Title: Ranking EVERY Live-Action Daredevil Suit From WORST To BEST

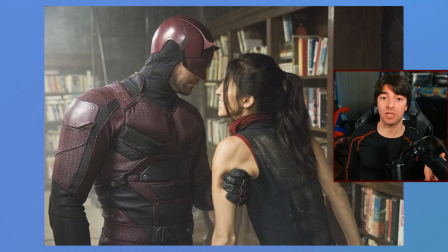16:22 These upgrades made Daredevil so imposing in his costume by giving him a more muscular look and frame,
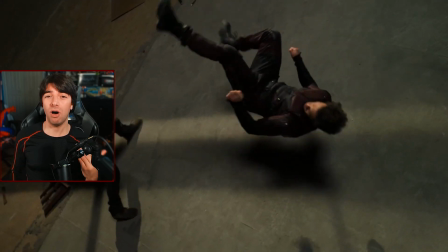16:29 while still being flexible enough to do all of the Daredevil acrobatics practically.
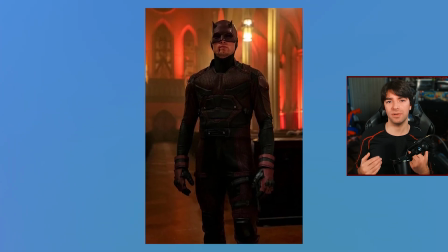16:33 It's also worth noting that when Dex puts on a copy of this suit in season 3, it was made to be an identical suit,
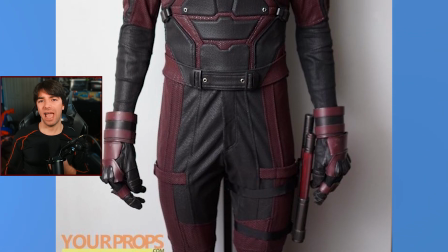16:39 but they actually made the sleeves tighter and the gloves larger to emphasize his hands,
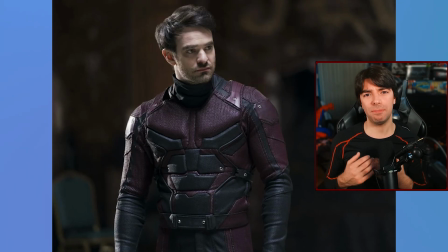16:44 which is very appropriate for the character. I can see why people prefer the new Born Again suit over this one, but to me,
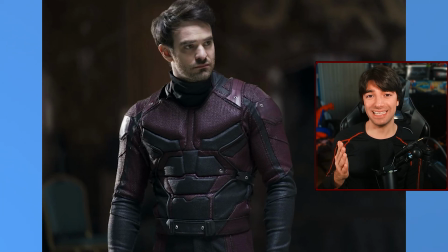16:51 the reason I think this one is better is because as it stands, this feels like a complete suit. Obviously, there are elements that can be changed and altered as we've already discussed,
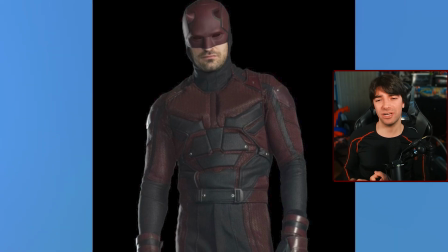17:00 but I genuinely can't think of anything I would change except giving it a brighter shade of red and maybe having the black abdominal padding be turned to red.
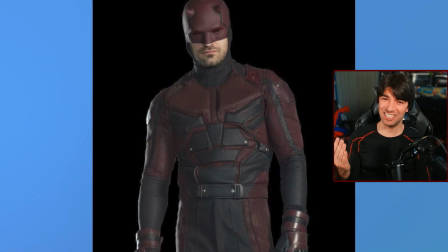17:08 But even then, I still really like it here.
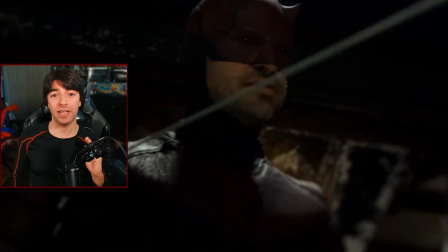17:10 This is such an amazing suit and is without a doubt the most iconic official Daredevil suit for Charlie Cox's character.
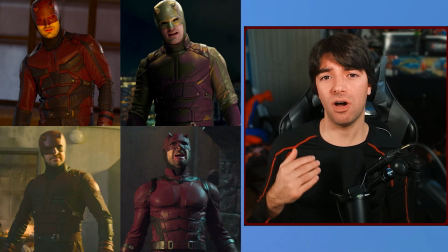17:18 This suit is so good that it served as an inspiration for all of Charlie's future suits when he was brought back into the MCU.
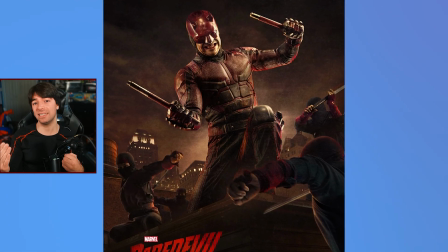17:24 And even then, I'm certain there's a clause somewhere between Netflix and Disney that forbids Disney from using this suit in their own projects,
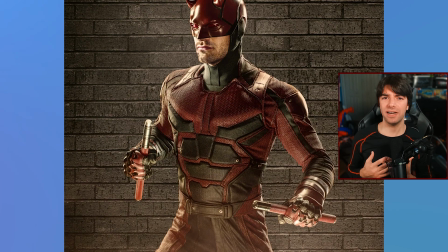17:32 which is why we've seen so many different iterations of this suit. And while I've stated earlier that they wanted to pay homage to this design for those other suits,
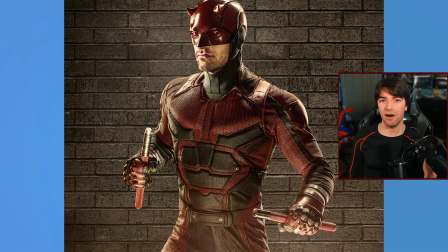17:40 there's a clear reason why they didn't stray too far from it once Daredevil officially joined Marvel Studios. It's just that good. And as is the ongoing theme of this series, I can't end this video without mentioning that yes, I do have the hot toy of this suit.
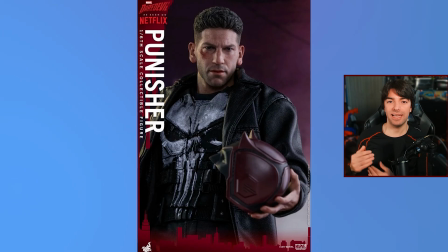17:54 And it's personally my favorite in the collection, next to the Netflix Punisher from the same series. Now before we wrap up the video, we have one more suit to talk about, because as I was in the process of editing this video, we got a behind the scenes look at Daredevil's suit in season 2 of Daredevil Born Again. Since it hasn't officially been shown on screen, I decided not to officially put it on the list, but I will tell you guys where I would have put it. So before I say anything more, I'm gonna flash a giant spoiler warning for those who might not want to see it. So if you don't care, stick around, but if you want to be surprised, you can skip to the time code on the screen. Are you ready? 3, 2, 1, here we go.
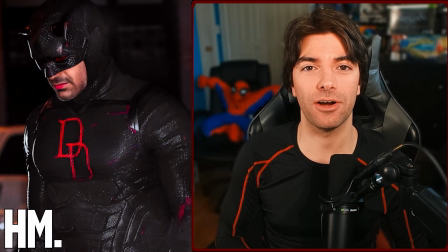18:36 As a surprise honorable mention, we have the black Daredevil suit from season 2 of Daredevil Born Again.
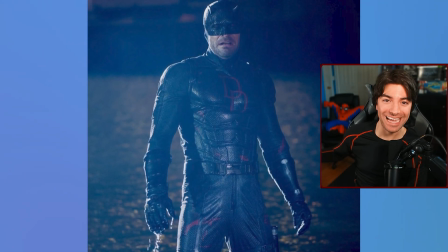18:44 And holy shit, this suit is amazing! My prediction earlier seems to be correct.
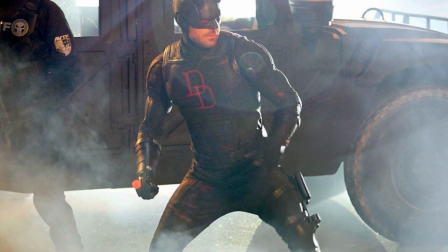18:50 It's the exact same suit as the red Born Again suit, but painted black.
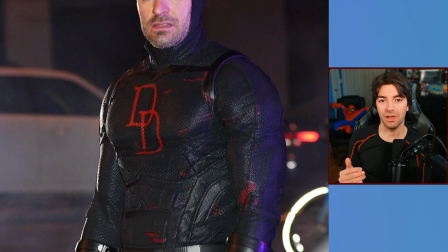18:55 And in fact, it appears that it is actually the red Born Again suit that we see in the show, because you can see specks of red throughout the suit.
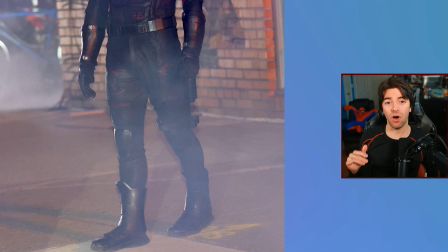19:04 And even if the red wasn't there, the all black looks perfect.
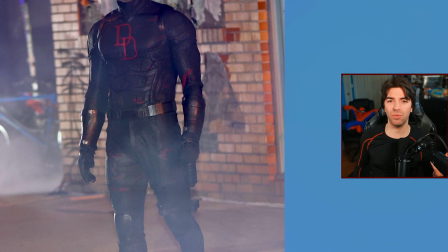19:09 And it's surprising that we don't see this more often, because even with the different armor plates and padding all being the same color,
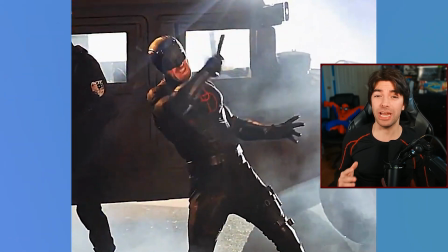19:16 it doesn't look flat, it doesn't look boring, it genuinely looks amazing and all the more intimidating,
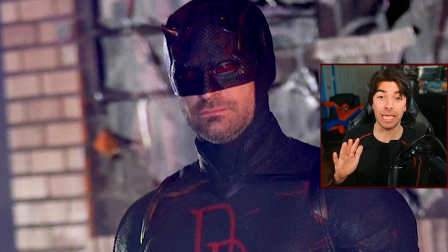19:23 especially with the red eyes really popping out of the cowl this time around. And we finally have the Daredevil logo on the chest.
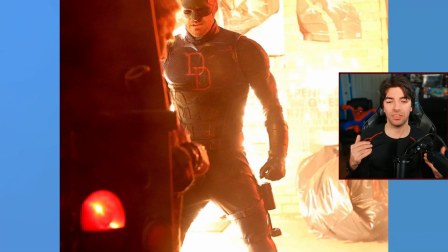19:33 And what's really cool about it is that the logo isn't painted on separately.
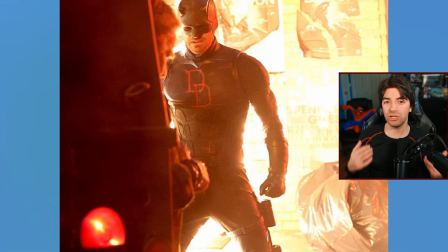19:37 It's the red from the original coat of paint on the suit.
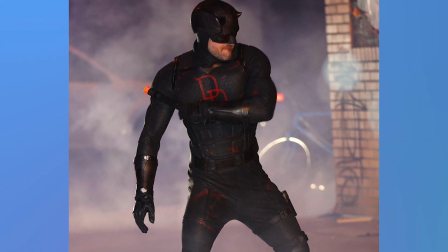19:41 And now I'm even more certain that this is exactly what the red suit was missing from being the best Daredevil suit.
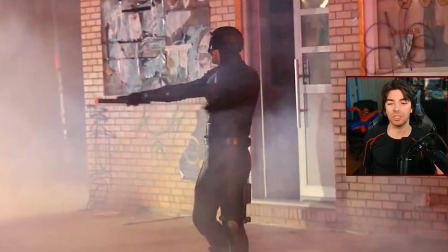19:47 It's almost unfair how good this suit is compared to the rest, because if I were to include it on the official list, it would easily take the #1 spot.
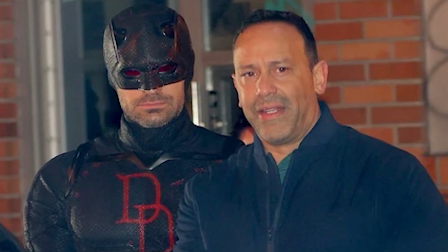19:56 I am so looking forward to seeing this suit in action during Season 2 of Daredevil Born Again.
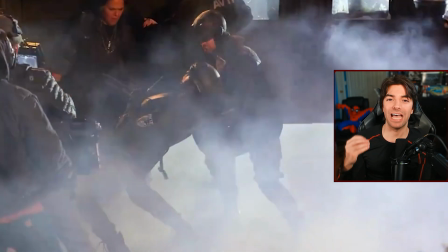20:02 Because even in the behind the scenes photos and videos, Charlie Cox has so much aura with this suit, guys. He looks so good. Oh, I'm gonna have to buy another hot toy, aren't I? But which Daredevil suit do you think is the best? I would love to hear your thoughts down in the comments. Thank you so much for watching, and if you want to see more content like this from me, you can subscribe and follow me on all of my other social media platforms, all of which house similar content that I have here on this channel.